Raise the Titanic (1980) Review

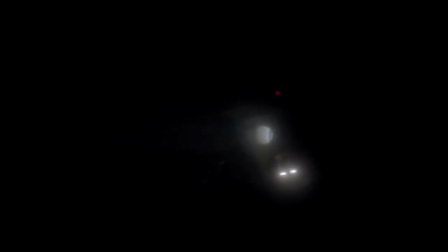As I mentioned before, the movie has pacing issues, and during the second act,
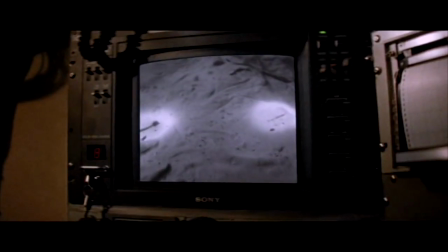there are several extended scenes of murky underwater exploration during the search for the lost Titanic.
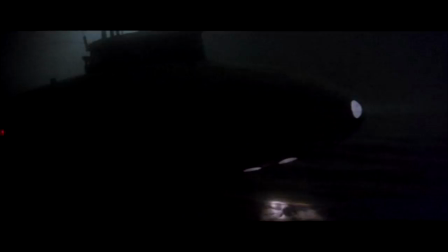In these moments especially, Barry keeps things intriguing even when the story drags. However, the other major reason to check out this movie is even more exquisite.
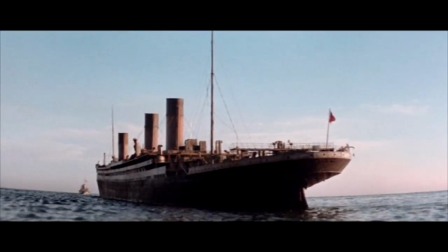What is it? Well, it's right there in the title. Okay, here's the setup.
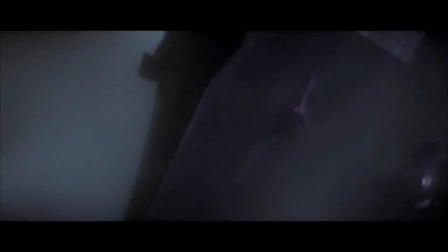Dirk's salvage crew has labored for a long time, and especially long time for the audience, to prep the Titanic for its voyage to the surface, but then disaster strikes.
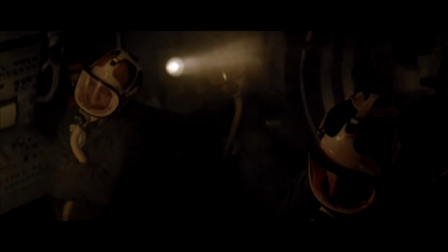The Deep Quest, one of the submersibles, has become hopelessly stuck, and the only possible way to save them is by enacting the mission dangerously ahead of schedule.
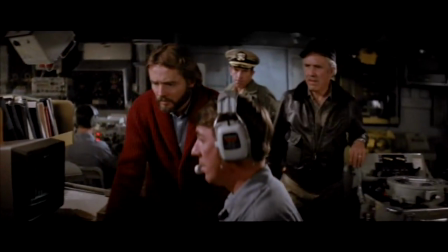And so, with a lack of preparation and multiple lives in the balance, not to mention all of the pressures of the Cold War hanging over his head,
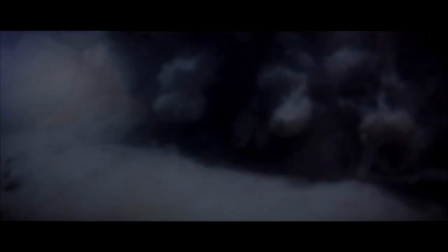Jordan's character orders the detonation that will dislodge the formerly unsinkable ship and,
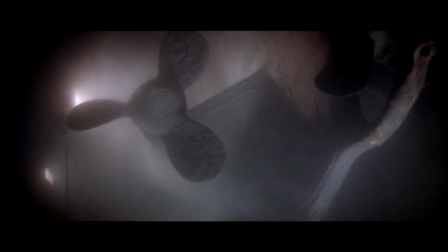with an insane amount of luck, save the crew of the Deep Quest in the process, leading to the ultimate moment of truth.
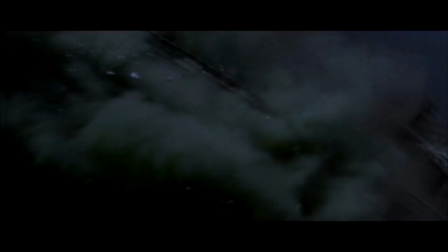The result is nothing short of awe-inspiring.
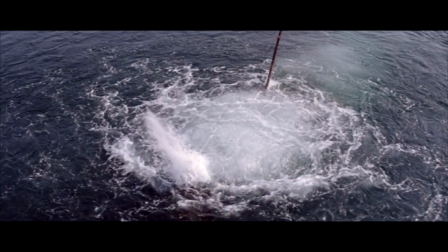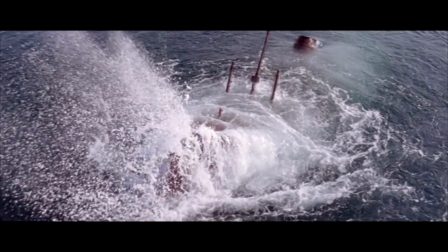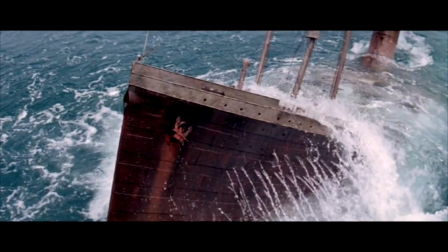The raising of the Titanic is, in my opinion, one of the most truly epic sequences in film history, and it gives me chills every time I see it.
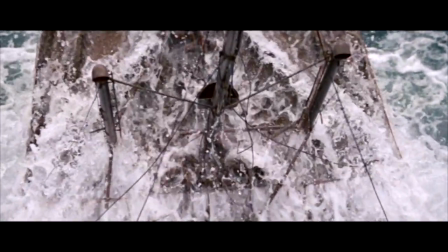The flawless model work, combined with John Barry's achingly beautiful score and the basic historical wish fulfillment of seeing the Titanic rise again, are almost overpowering to behold.
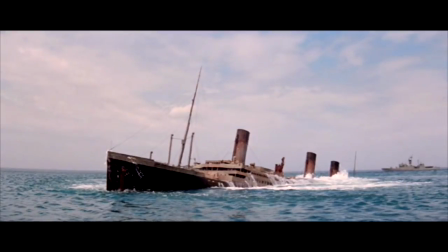Although the rest of the movie suffers somewhat from the slow-moving narrative, this scene benefits a lot from the film's deliberate pacing.
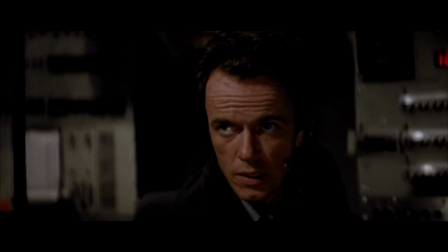The minutes before the ship begins to ascend are nail-bitingly suspenseful, with every shot and drawn-out action adding intensity to the situation.
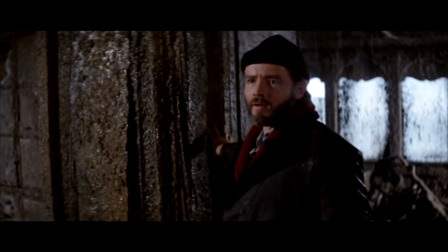The following scene, in which Pitt walks through the ship inspecting the rusty remains of the once mighty sailing vessel,
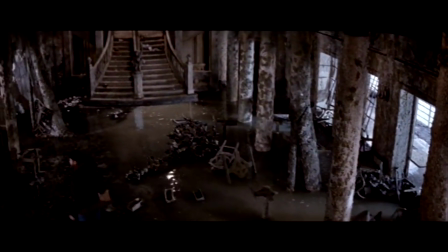contained a very haunting poignancy, and thanks to the set design and direction of the scene,
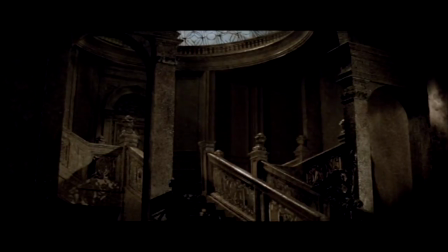it's very easy for one to imagine the Titanic as it was when she first sailed, teeming with life and frivolity.
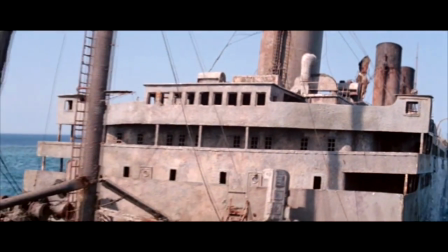After a moment like that, the endless, murky, dull underwater exploration scenes we had to endure beforehand seem almost worth it,
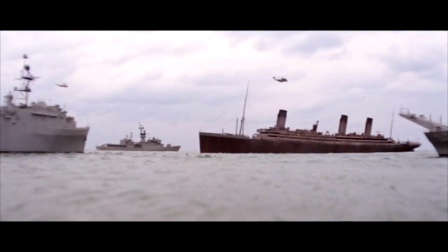like an obstacle to overcome in order to get to the glorious payoff. off.
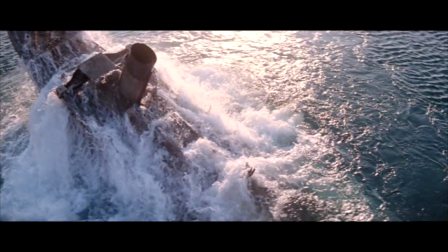I may have shown you a few moments of the scene, but trust me, you need to see the complete thing for yourself, preferably on the biggest TV with the most powerful sound system you can find.
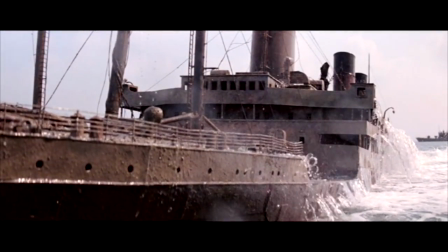It's definitely something that every film lover should experience at least once.
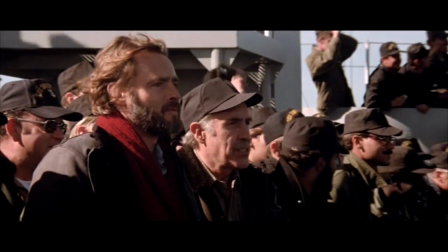Maybe it's telling that the best scene in the whole movie barely features any of its characters, but whatever you think of the rest of Raise the Titanic, it's hard to ignore the sheer wonder of its finale,
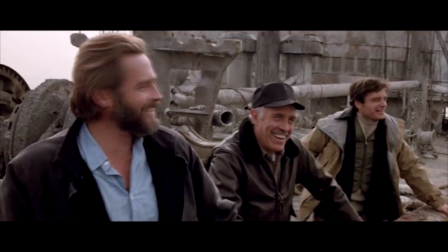and personally, I think there are quite a few things to love about the movie.
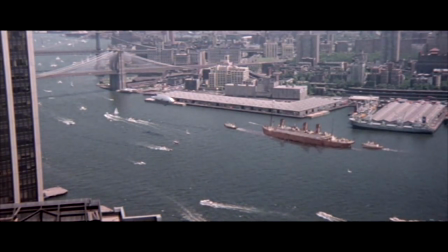Either way, I highly recommend putting aside its notorious reputation and checking it out for yourself, you might be surprised at the treasures you'll find.
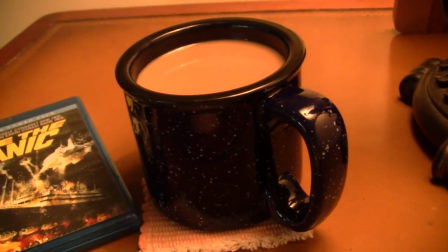Just make sure you have a lot of caffeinated beverages on hand. That second act can be kind of brutal. This has been Joel Davidson for The Cinemologist saying, I'll see you next time.
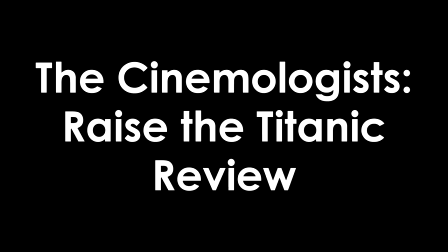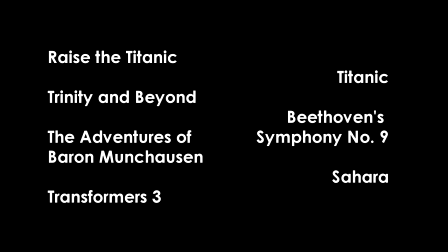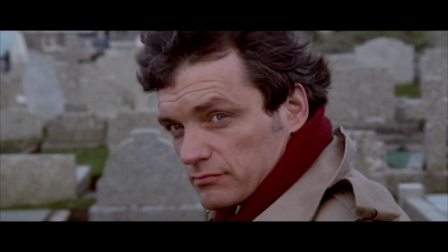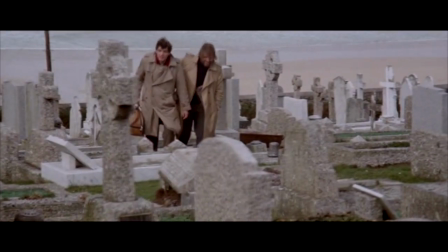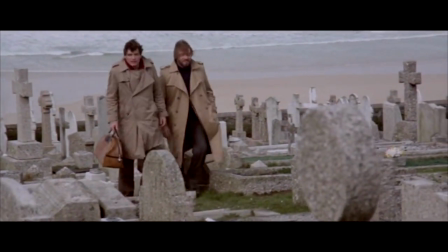I knew a girl once. I'll bet you did.